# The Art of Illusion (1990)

The building explosion was probably one of the best explosions I've got to work on And the reason being is was being tied in with the second
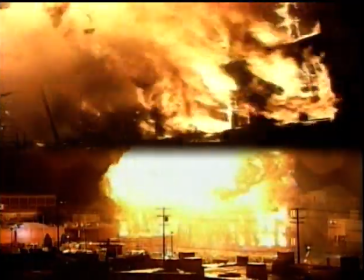company where you actually have the building drop afterwards So we made the outsides heavy gas where they would continue to roll and burn The inside, we make quick bursts of gas, so it burns, disappears, and as you see in the film, when it disappears and clears, you get to see the whole building fall.
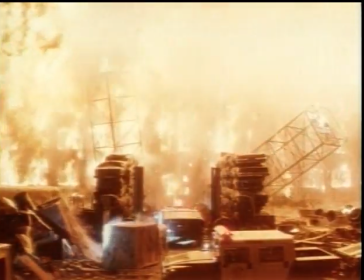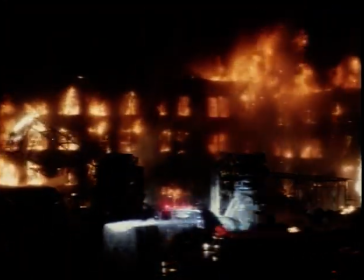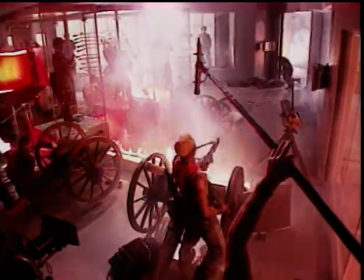That was a big shot, but it's only one time, so you're going, oh, come on. In action films, pyrotechnic shootouts are carefully choreographed.
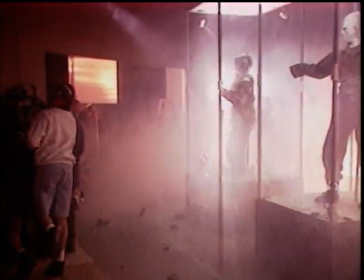The safety of the actors and stuntmen is the first priority.
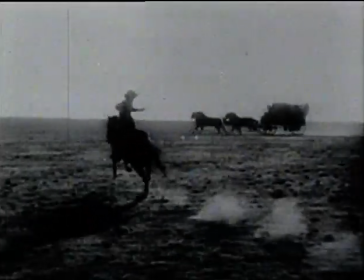In the early days of motion pictures, slingshots with marbles or ball bearings created the illusion of bullets striking objects.
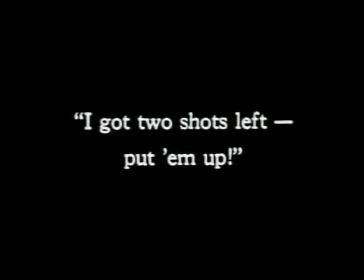Slingshots with chalk left a puff of dust on impact, representing ricocheting bullets.
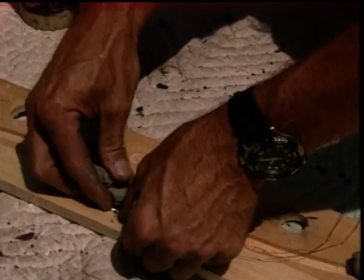Today's Hollywood shootouts use miniature charges known as squibs to create the illusion of bullet hits.
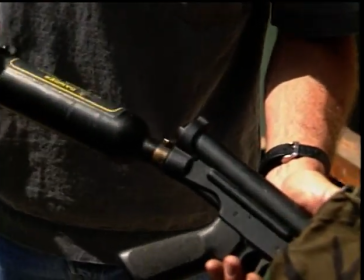Another faster method is the use of a small air gun to create bullets raking a scene.
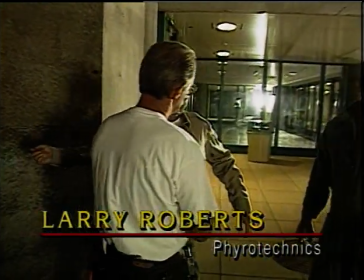Is that your gun hand?
We use this mainly so there's no wiring, it's faster. It will spark as though a ricocheted bullet hit the car, or metal, or concrete.
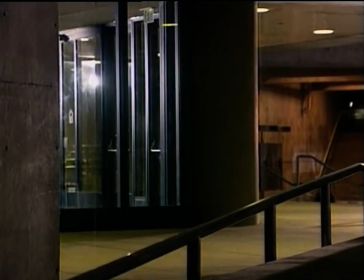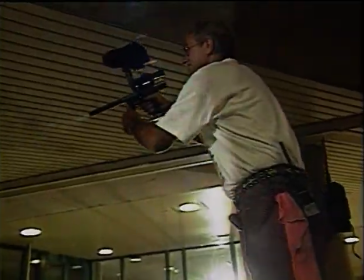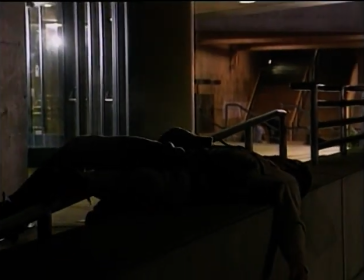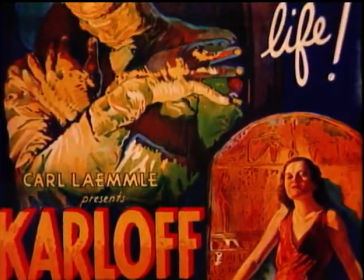Classic horror characters continue to delight audiences.
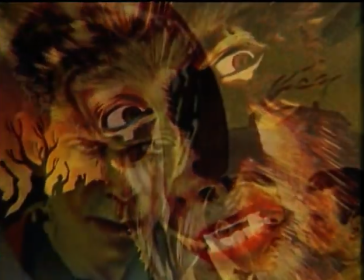They are created from the imagination and ingenuity of Hollywood's special effects makeup artists.
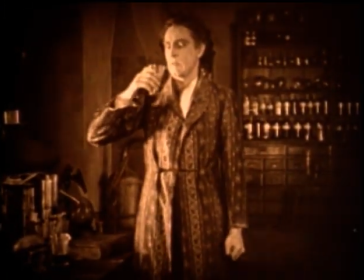In the silent picture Dr. Jekyll and Mr. Hyde, starring John Barrymore,
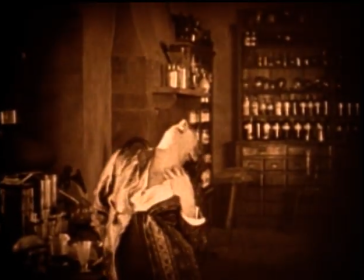there was only ordinary stage makeup to help the actor define the transformation between Jekyll and Hyde.
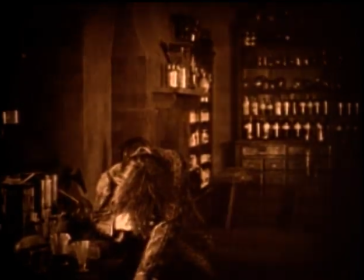It was the actor's facial contortions and body movements that created Hyde's dark character.
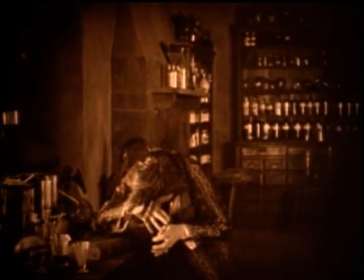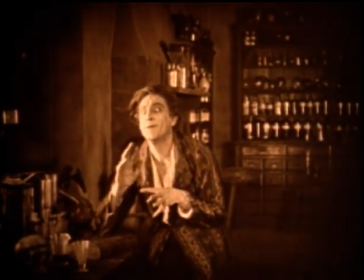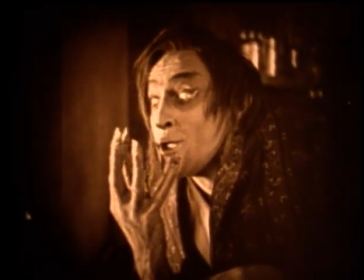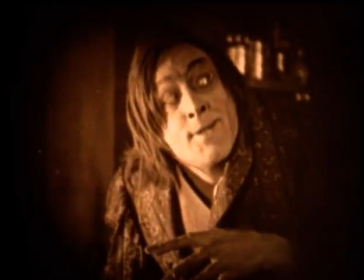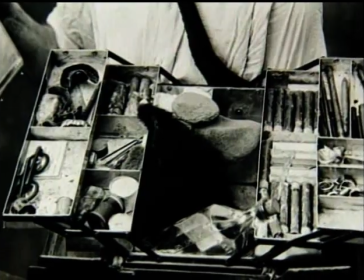Actor Lon Chaney's simple makeup box contained little more than grease paint and mortician's wax,
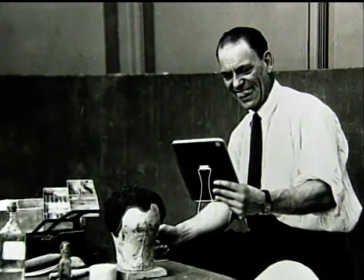but his mastery of the art of makeup led him to develop a number of extraordinary characters.
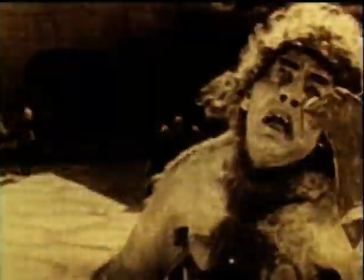One of Chaney's most famous characters was Quasimodo in Victor Hugo's The Hunchback of Notre Dame.
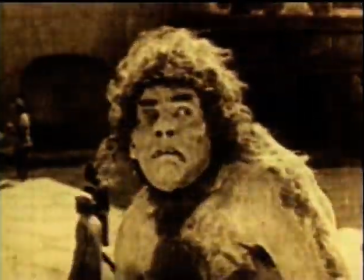It took Chaney three hours a day to apply the nose putty,
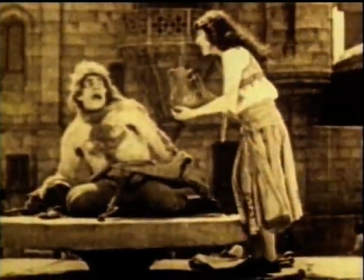plaster hump, and leather harness that kept him in a stooped position necessary for the character.
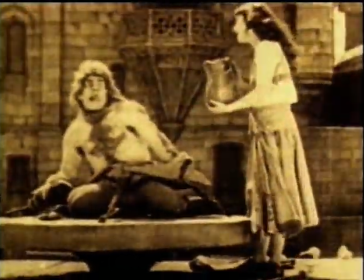Chaney's performance was a mastery of body gestures expressing emotions hidden under a thick layer of makeup.
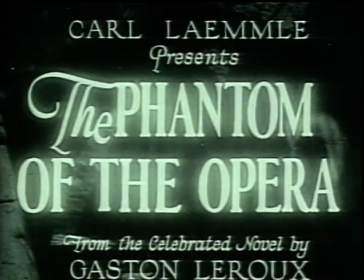In 1924, Cheney began filming his most famous and memorable role, the Phantom of the Opera.
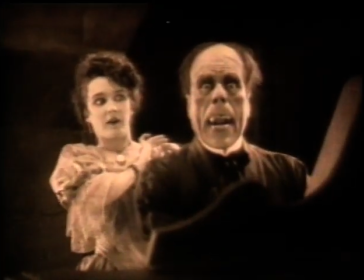In addition to his extraordinary makeup, Cheney knew that the placement of lights could either ruin or enhance his creation.
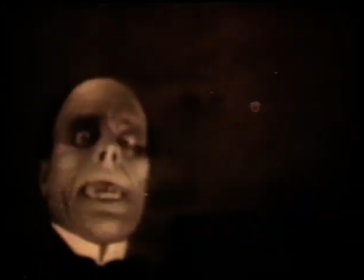He tested various makeup and lighting to determine the correct impact on screen.
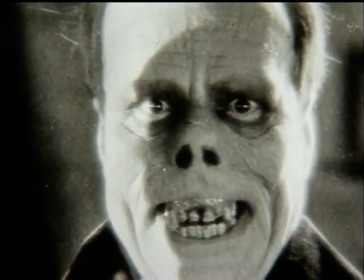When the audience finally sees the Phantom unmasked and views him in all his horror, they are repelled.
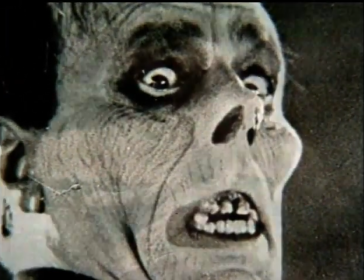But as Cheney's character reacts to the knowledge of losing his love, he wins their sympathy.
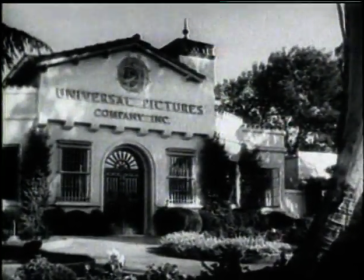Universal Studios' makeup artist Jack Pierce created Frankenstein,
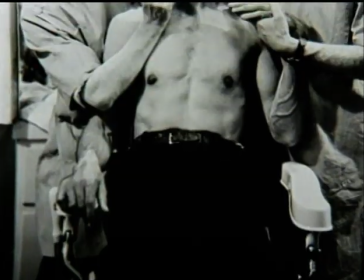The Wolfman, and The Mummy, and inspired future generations.